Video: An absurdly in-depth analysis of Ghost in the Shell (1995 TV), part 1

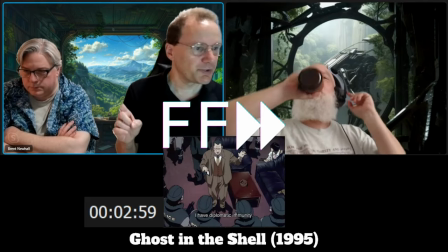So okay, we can handle a crowd scene. So notice how many things just happened.
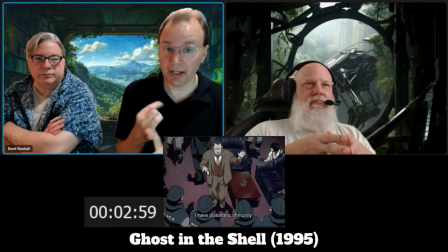A, the bodyguards figured out what was happening with no dialogue. They immediately readied their weapons. They immediately fired on police, which apparently they shouldn't have done.
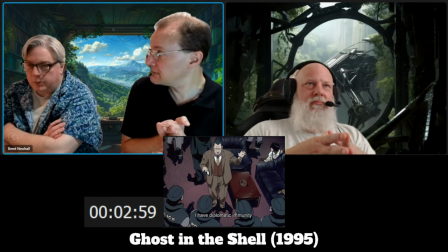Police immediately... And we do not get a gunfight. The police just swarm in, and the guy surrenders.
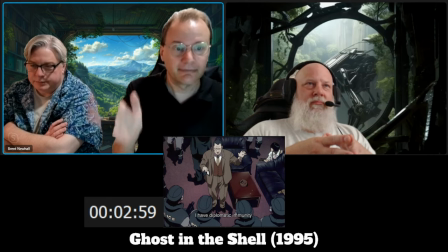So, so much political maneuvering happening right off the bat. Alright, so gotta ask the question.
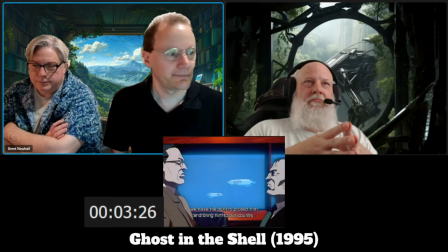Why the aquarium? Because it gives more action to the scene, I guess? that helps yeah um you could also argue it is getting across the idea of folks
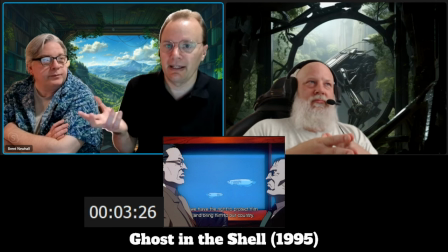swimming in politics or swimming in in this situation that you're
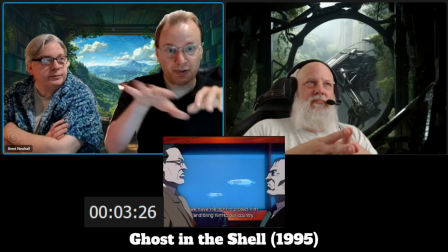they're literally trying to like swim against the stream or with the stream um that they're just you
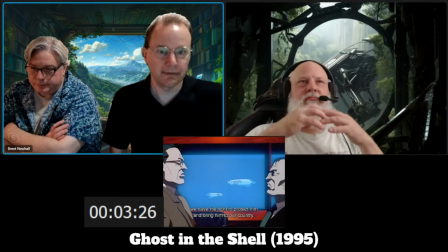know um trying to get by in this huge you know environment
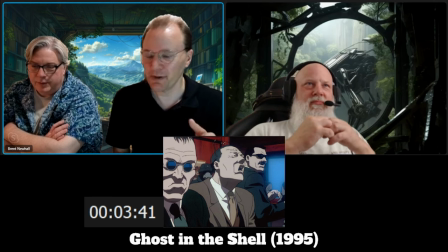so again a bunch of things happen here first off we hear the major then we see
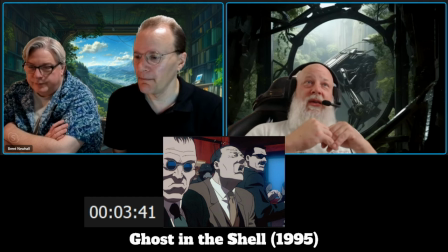the guy's head explode let's be honest um yeah and head explodes
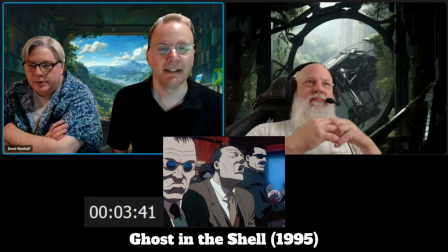down to the spinal column um yeah and then yeah no i was gonna say that and that is very much intentional because they understand why if this guy gets away then whatever is whatever secrets are being
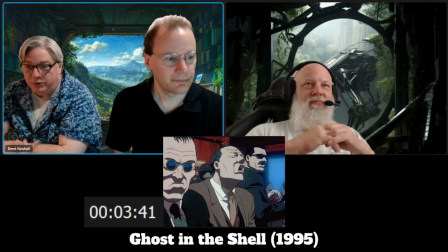handled are going to be exposed a certain somebody somewhere doesn't want that And if you're dealing with cybernetic individuals, what's the only real part of them left? It's their brain. Yep.
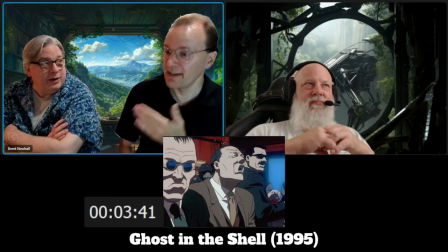And regardless, in this society, if you can jack into people and get information off of their brains, the brain can't survive.
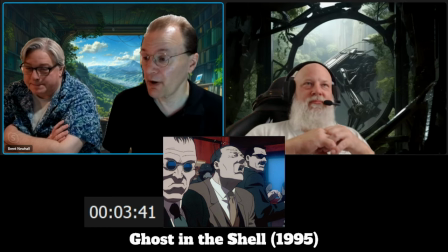Right. Yeah, exactly. But then also the fact that this happens and immediately the other guy goes, shoot the window.
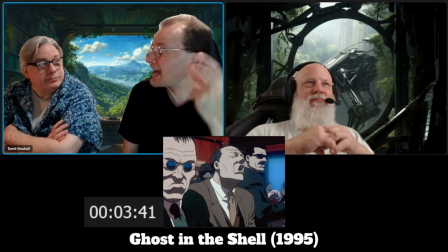Like he knows exactly what's happening here.
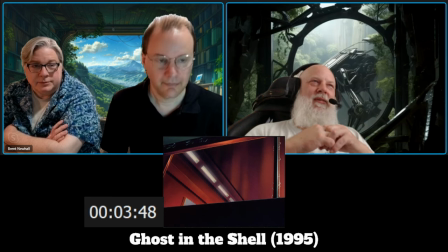I know it's graphic, Fred, but when he pops like a balloon, he's got a lot of wiring. He does. You're absolutely right. You know, like the only thing apparently of him that is like human was the brain part.
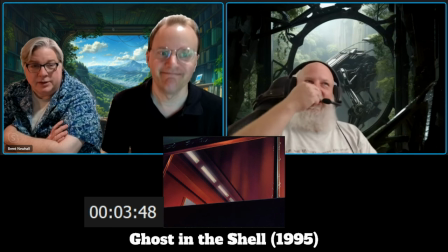The rest of it is tubes and wires and things. That's a great point. Absolutely right.
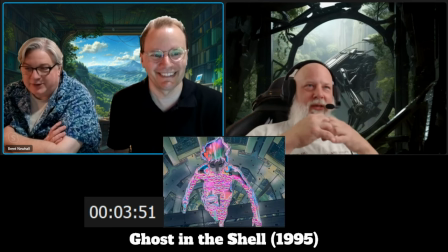Again, iconic shot. Yes. Iconic shot we can show. Yay. Cloaking. Cloaking. Cloaking. note what they're doing here though also that's like tv static um
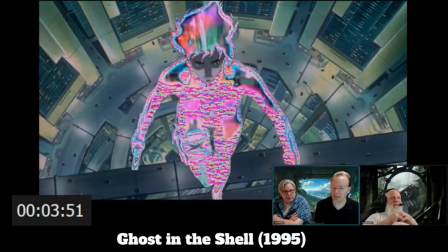and it's clearly using uh like interference signals from a television and so forth with the multi-color to get this across uh which is a relatively inexpensive way of doing that where you just sort of take a video signal and
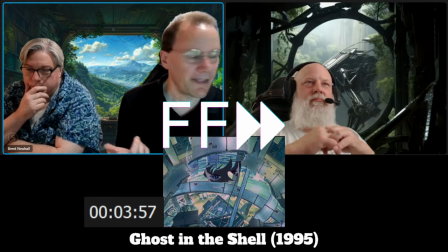then filter that and cut it out and so forth very smart for them to do and then the implication there where again she to your point about her loving her work she's smiling
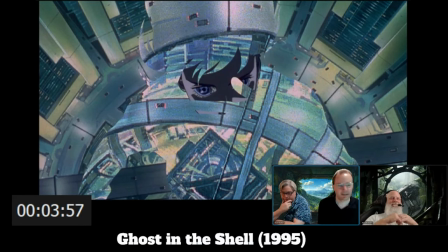looking straight at them yeah yep she wants them to know yep exactly in that sequence what we see here is
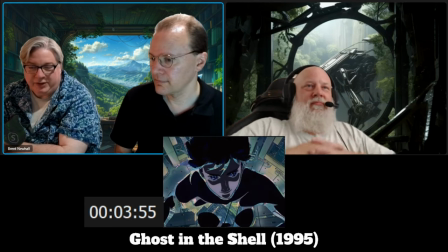um her saying to them basically yeah you screwed up and i'm here to fix it and we knew
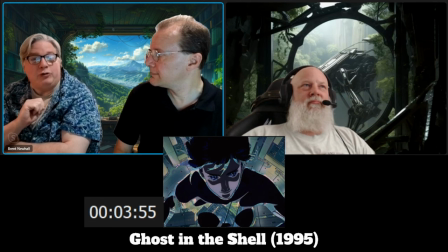more more importantly we knew you were going to screw up yes great point and so that's that's why we do why we do what we do and there's nothing you can do about it yep
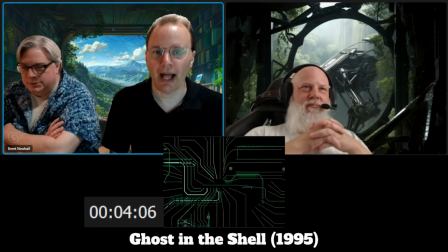now in case the green on black looks familiar um it's because the wachowskis when they were making ghost and making uh the matrix um they showed this movie to their um martial
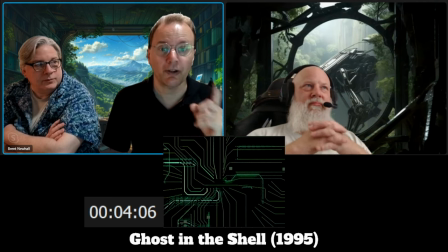arts and special effects people and said we want it to look like that and